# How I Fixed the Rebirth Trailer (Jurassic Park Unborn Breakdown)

Hey everyone, I am Patterson and I re-edited the Jurassic World Rebirth trailer into
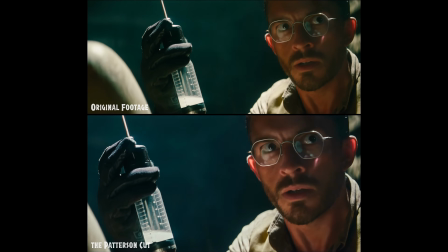(0:04)
something I feel aligns a little bit more with the original Jurassic Park franchise.
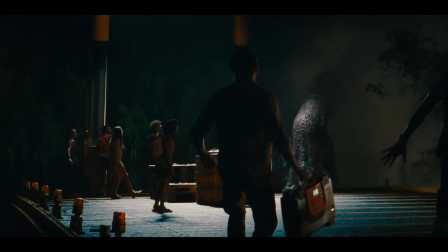(0:09)
And I also replaced the new mutant creature with the Spinosaurus from Jurassic Park 3. If you haven't seen the original trailer and my re-edited trailer, both of those can be found in the description down below. I definitely recommend watching those before you watch this breakdown video. But anyways, let's get into it. So how is my re-edit different from the original trailer? I'll show you.
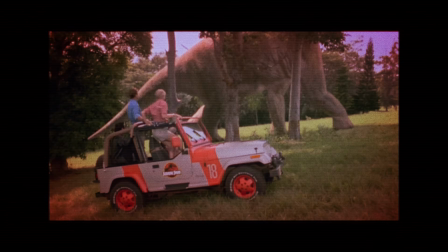(0:33)
Jurassic Park has always been about genetically engineered animals that resemble dinosaurs, not generic sci-fi creatures.
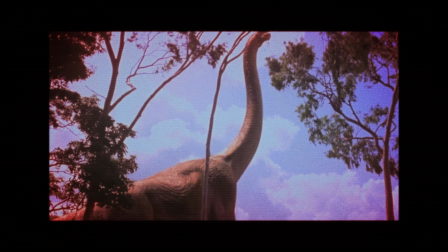(0:40)
That's one of the things that sets it apart from other monster movies. So for me, this mutant feels like the wrong direction for the franchise.
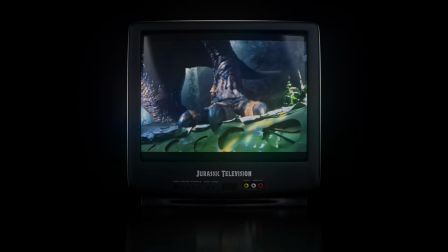(0:48)
But let's get back to the Spinosaurus. We haven't seen it in live action since Jurassic Park 3. That's crazy to me. It's a terrifying predator, and I wanted to bring it back in this edit to show just how menacing it can be.
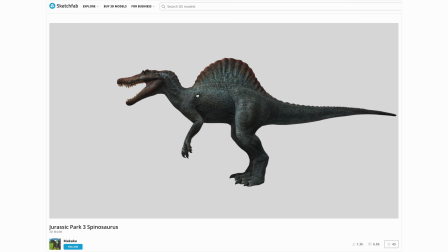(1:01)
So I found this really great free model of it on Sketchfab. The link is in the description if you want to check it out.
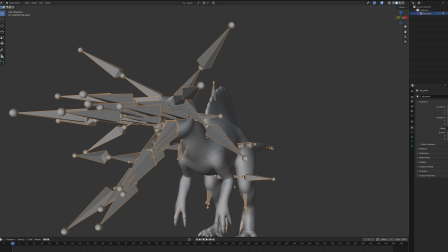(1:06)
And it did come rigged, but there was a lot going on, and it kind of terrified me to look at.
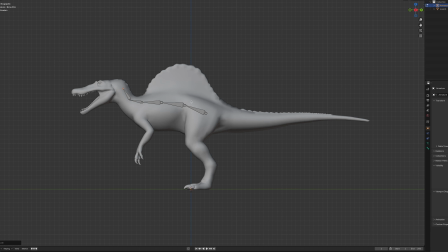(1:14)
So I deleted all of it and built my own rig that was a lot simpler and worked better for my needs.
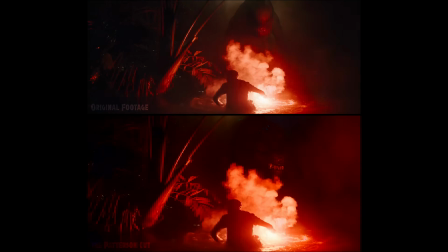(1:19)
And the first shot I started working on was actually this one because it's one of the quickest shots and the least complex in terms of camera tracking and lighting.
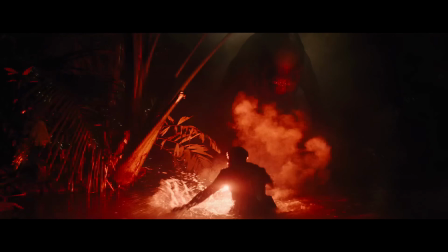(1:27)
I probably could have tracked the camera in 3D, but honestly, it's a pretty basic move to the left,
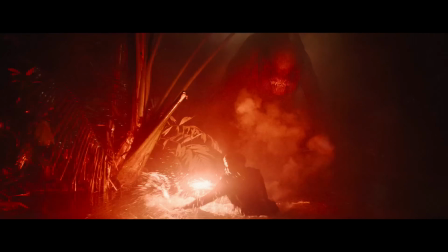(1:34)
and as long as my virtual camera had similar motion, you probably wouldn't be able to tell. I decided to put the Spino on all fours.
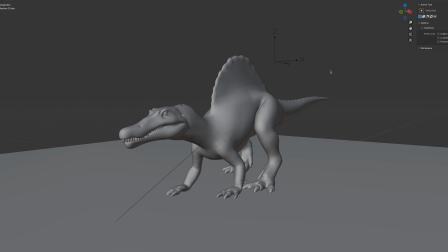(1:41)
It's just menacing as fuck. It's like a lion stalking its prey or something.
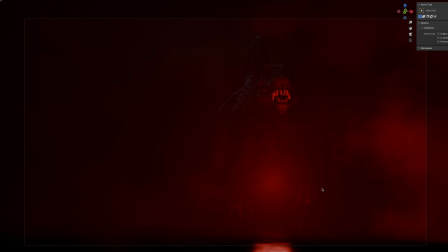(1:45)
Then I added a flickering red light that matched the movement of the flare in this shot, and then this is the plate that I rendered out from Blender. Next up, compositing. Luckily, I didn't really need to be super precise because it's all pretty dark. I didn't even need to paint out the creature.
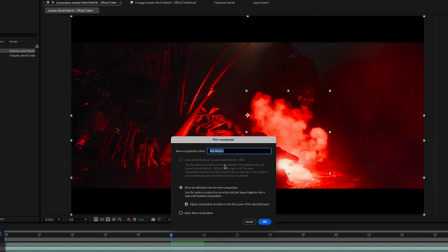(2:01)
I just pasted the Spinosaurus plate right on top, created a rough mask, feathered it a ton, and then worked on a more refined roto job for the smoke in the foreground.
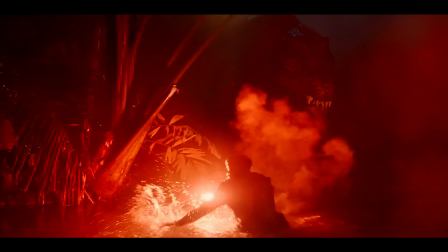(2:10)
I think it turned out pretty great. There's a moment in the trailer where you hear a roar from what I'm assuming is the mutant, but you don't actually see anything.
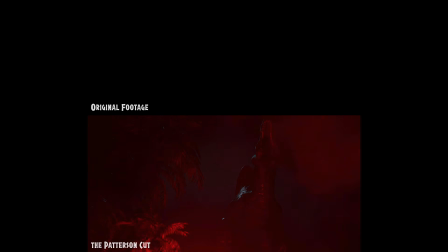(2:18)
It's just a black screen.
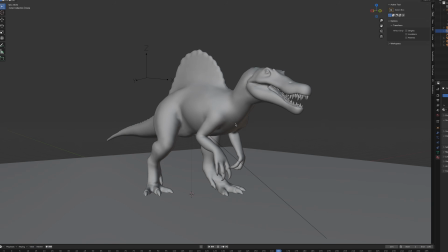(2:19)
Since I already had the model of the Spino rigged and ready to go, I just did a quick test animation of it roaring, and it kind of fit perfectly.
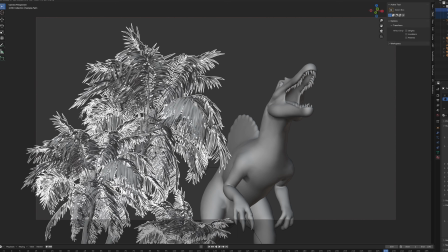(2:27)
So I added a couple of palm trees and rendered out the full thing and put it in that blank spot.
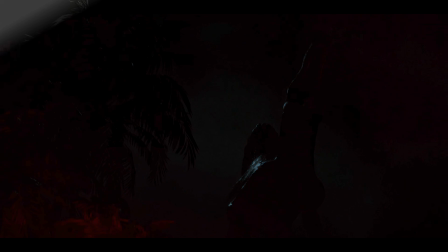(2:32)
But I replaced the roar with the Spinosaurus sound effects from JP3, so it ended up just being an extra shot in this re-edited trailer.
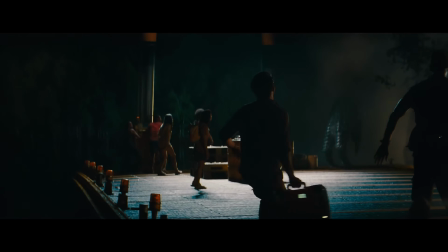(2:40)
Next, I worked on the shot I thought would be the hardest, this one where the mutant's foot comes into frame. I knew I would need to paint out the mutant in the background and do some pretty heavy roto for the characters in the foreground.
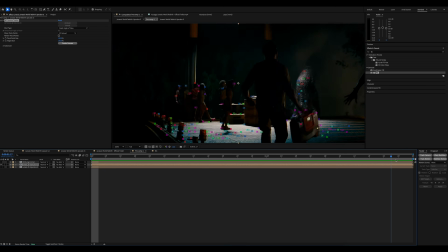(2:51)
So I started with a camera track in After Effects, took that camera data into Blender, and started animating the Spinosaurus stepping into the light.
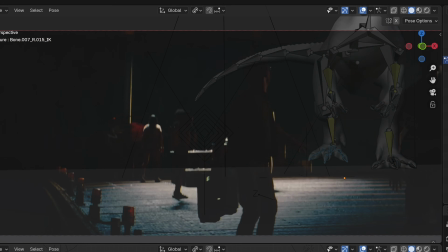(2:59)
I had to make sure I lined it up perfectly to the reference shot so the timing would be just right.
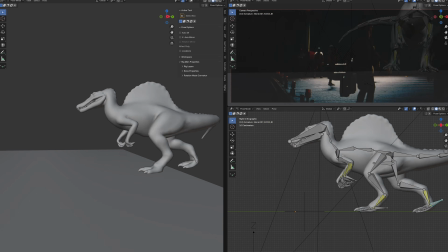(3:04)
And from there, I just had to keep experimenting with what I thought looked best.
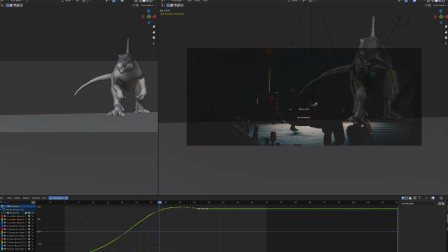(3:08)
This was the first time I ever animated an animal, so getting the movements to look natural was a fun new challenge.
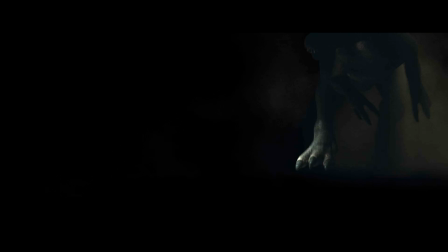(3:15)
Then I exported that out of Blender and worked on painting out the mutant.
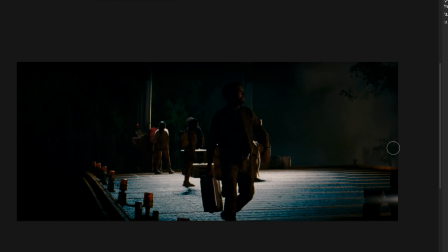(3:19)
I used a couple of still frames and brought them into Photoshop to do the paint work. Once that was done, I could track it to the original footage, get rid of the mutant, do some roto,
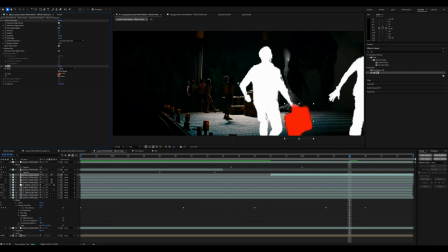(3:28)
my least favorite part of compositing, and then put all of the elements together to get this.
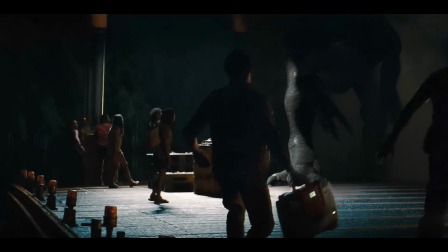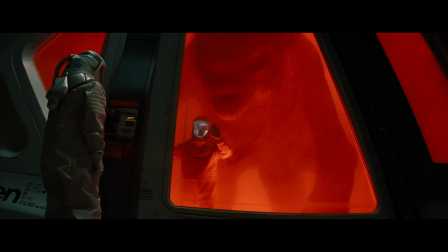(3:41)
Finally, we come to the last mutant shot. I really like this environment, but I knew it could be way scarier.
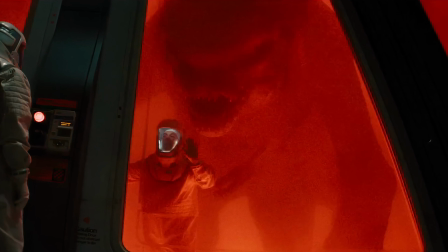(3:47)
I mean, the mutant just standing there looming over the engine guy is already pretty intense, but with the Spinosaurus, it could be so much more threatening.
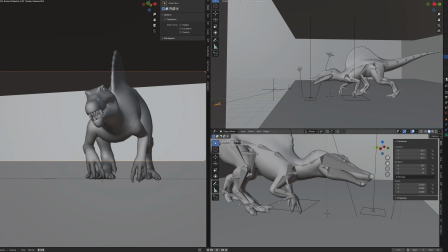(3:55)
So I tracked the camera movement, even though it was pretty subtle. Then I animated the Spinosaurus creeping in and slowly opening its mouth to eat this guy.
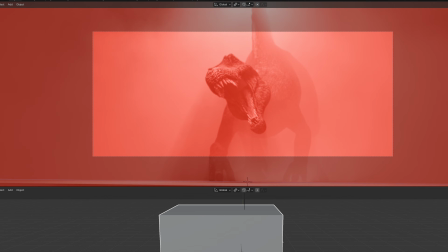(4:03)
I added some thick fog to the scene, just like the original shot, and it took me a while to figure out exactly how the light was changing.
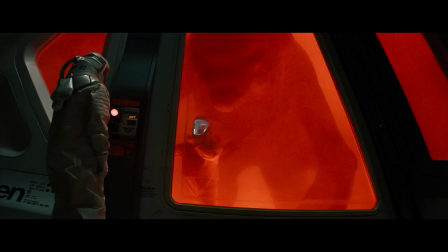(4:11)
Going frame by frame, it looks like there's two sources of light,
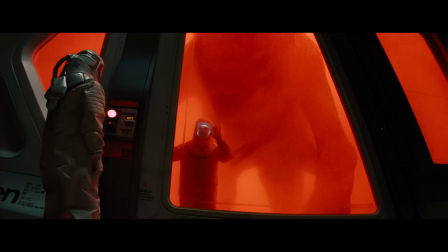(4:15)
a floor light and a ceiling light, and they kind of overlap as one turns on and the other turns off. They also don't turn off completely, they just get dimmer as the other one gets brighter.
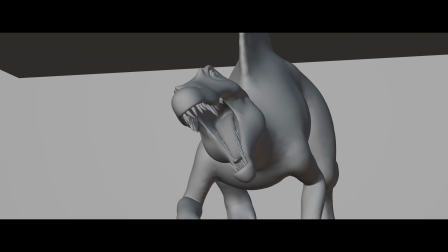(4:24)
So I went frame by frame to animate the lights to match the original footage, which really ties it all together.
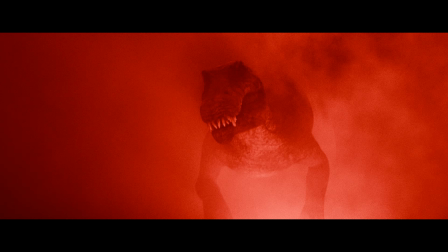(4:30)
So again, I rendered that out of Blender and moved to After Effects for compositing.
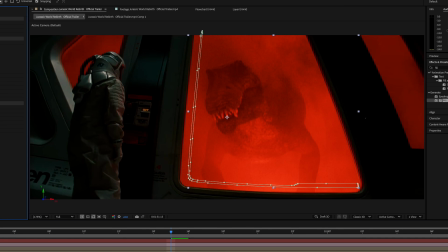(4:34)
I just did some basic roto for the main window, but what ended up taking the longest was the rotoscoping on the engine guy.
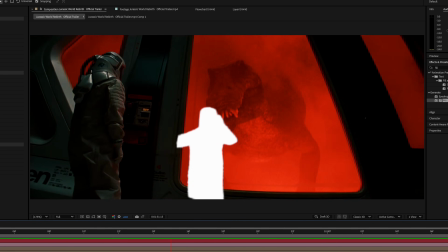(4:42)
This is what the matte looks like for the roto, and here's how the final shot turned out.
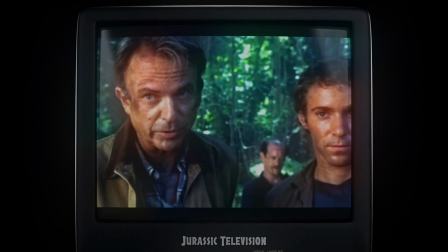(4:50)
Now, before you say anything, I know Jurassic Park 3 isn't everyone's favorite, but I think it deserves more love.
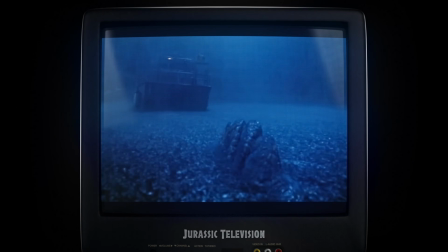(4:56)
It's not perfect, but it delivered some of the most intense sequences in the franchise.
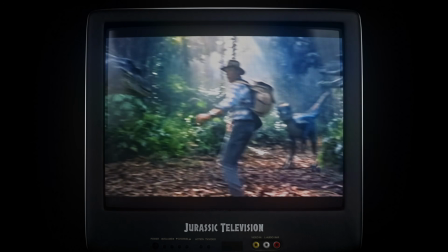(5:01)
And for me, it holds a special place in my heart because it was the first Jurassic Park movie that I got to see in theaters as a kid. So I have a lot of love for it, even if it's not the best. The original Jurassic Park is one of my favorite movies of all time. It's the reason I became a filmmaker and a visual effects artist.
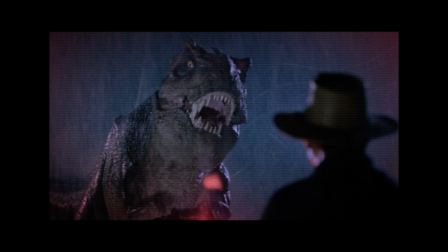(5:17)
I mean, the wonder, the tension, the groundbreaking effects, everything about it shaped how I think about movies. The Jurassic World franchise, it's not my favorite. But when I heard about Jurassic World Rebirth, I was actually pretty excited. It's a fresh start.
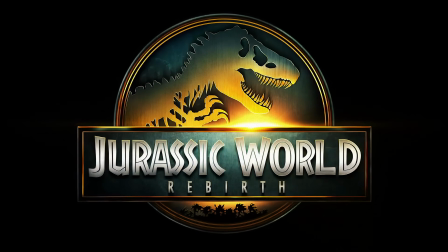(5:33)
David Koepp is returning to write the screenplay. Gareth Edwards is directing. It sounded promising.
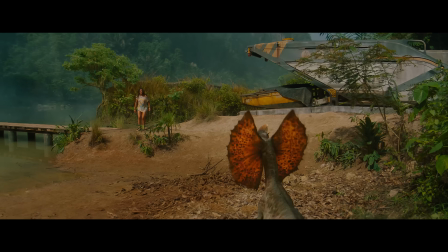(5:39)
Then I saw the trailer. And honestly, I was less excited.
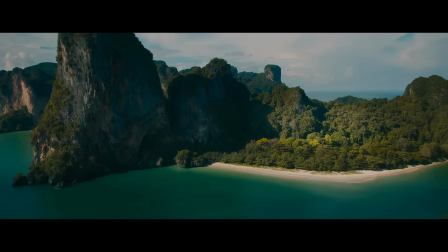(5:44)
Something about the tone, the color grading, and especially the new mutant just didn't sit right with me.
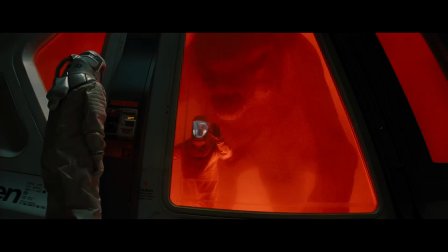(5:50)
I think the concept of mutations in Jurassic World is interesting, but the design,
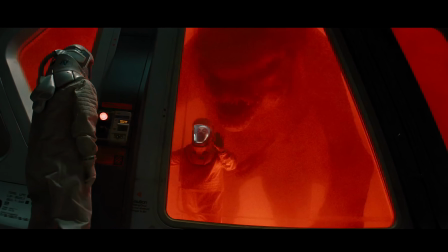(5:56)
it feels like a mashup of a xenomorph, the Cloverfield monster, and a rancor.
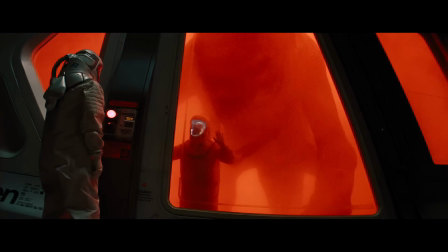(6:01)
And don't get me wrong, I'm really hoping to be pleasantly surprised by the story.
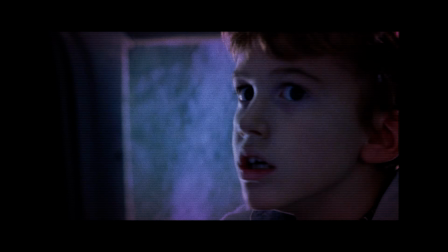(6:04)
David Koepp wrote the screenplays for both the original Jurassic Park and The Lost World, so I trust him.
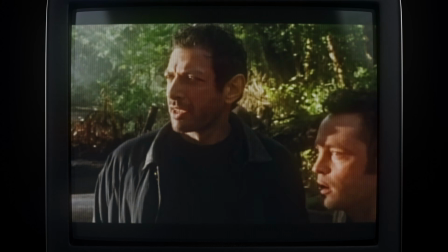(6:10)
But both of those scripts had novels as source material, so who knows what we'll get this time.
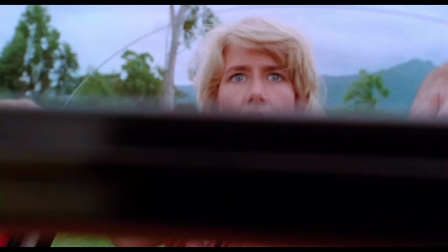(6:17)
One of the things that made the original Jurassic Park so visually striking was its naturalistic color grading.
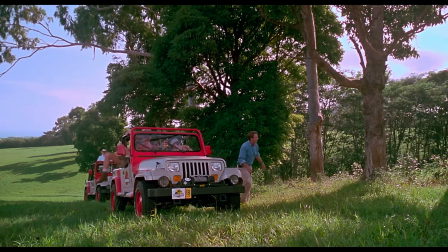(6:24)
The greens were rich, there's great contrast, and the dinosaurs looked like they belonged in the real world.
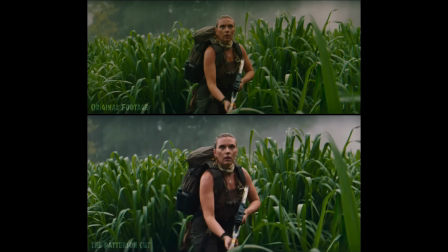(6:30)
So for my re-edit, I color corrected the footage to bring it closer to the look of the original Jurassic Park.
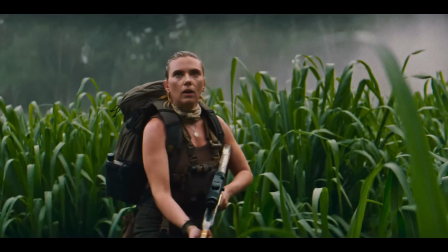(6:36)
You can see in these before and after shots that there was a kind of green haze over most of the trailer, especially for the outdoor shots.
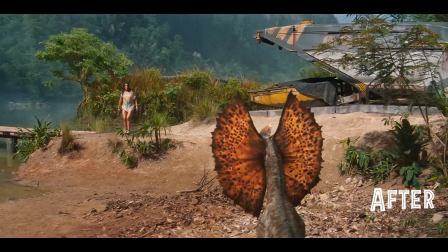(6:43)
I'm just really not a fan of that look. So with these color changes, I really feel like it gives us a really nice bump in
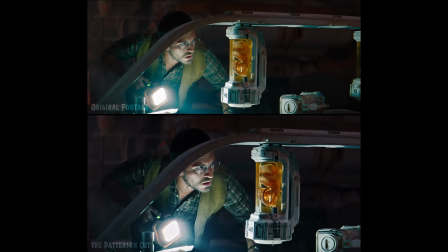(6:50)
contrast and makes the overall picture feel more natural and less stylized, I guess. And you can also probably see that I changed the aspect ratio for this re-edit, and it's going to get nerdy for a bit, but let's talk about it.
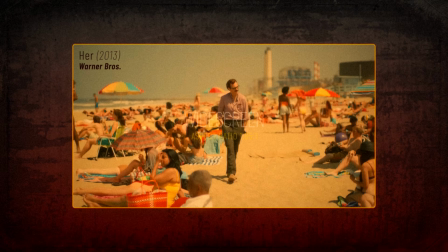(7:07)
Typically, major Hollywood movies are released in widescreen or anamorphic widescreen.
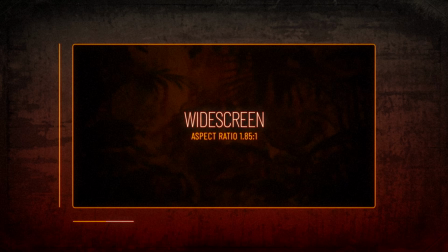(7:12)
Widescreen is 1.85 times wider than its height, and anamorphic widescreen is 2.39 times wider than its height.
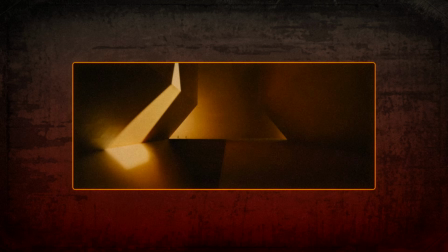(7:21)
It's great for sweeping horizontal landscapes, but not so good for vertically robust subjects like dinosaurs.
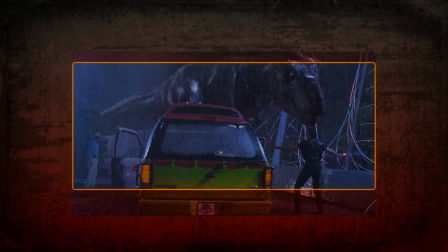(7:28)
A Tyrannosaurus Rex is tall, and being able to frame it in the same shot as a human is difficult, so Spielberg knew what he had to do.
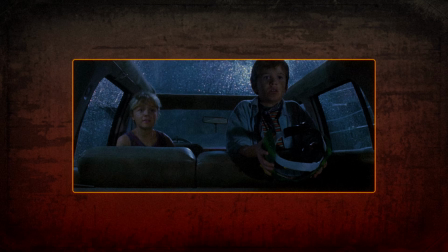(7:35)
In 1993, Jurassic Park was released in widescreen, also known as 1.85 to 1.
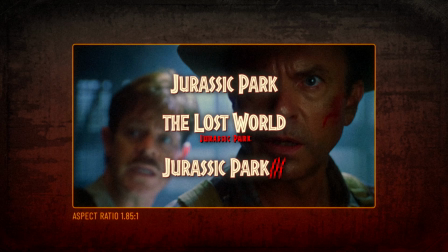(7:40)
Jurassic Park, The Lost World, and Jurassic Park 3 were all released with this same aspect ratio.
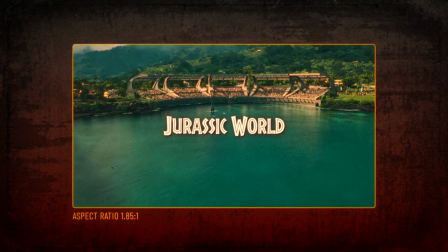(7:46)
Now, in 2015, when Jurassic World came out, Colin Trevorrow decided to split the difference between 2.39 and 1.85,
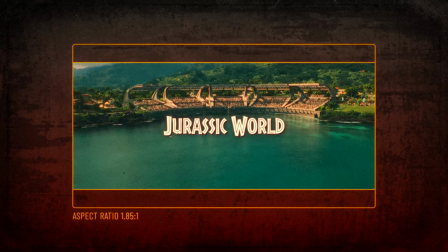(7:54)
which is how we got to the not super common aspect ratio of 2 to 1.
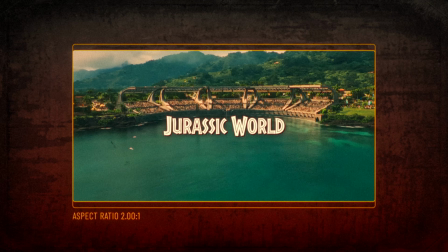(7:59)
And honestly, I think it's a great choice.
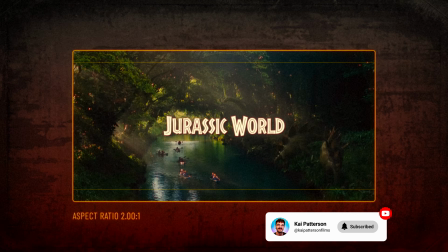(8:01)
I think it still feels like anamorphic widescreen, but gives you a little bit more height to have dinos and humans together on screen. But then J.A.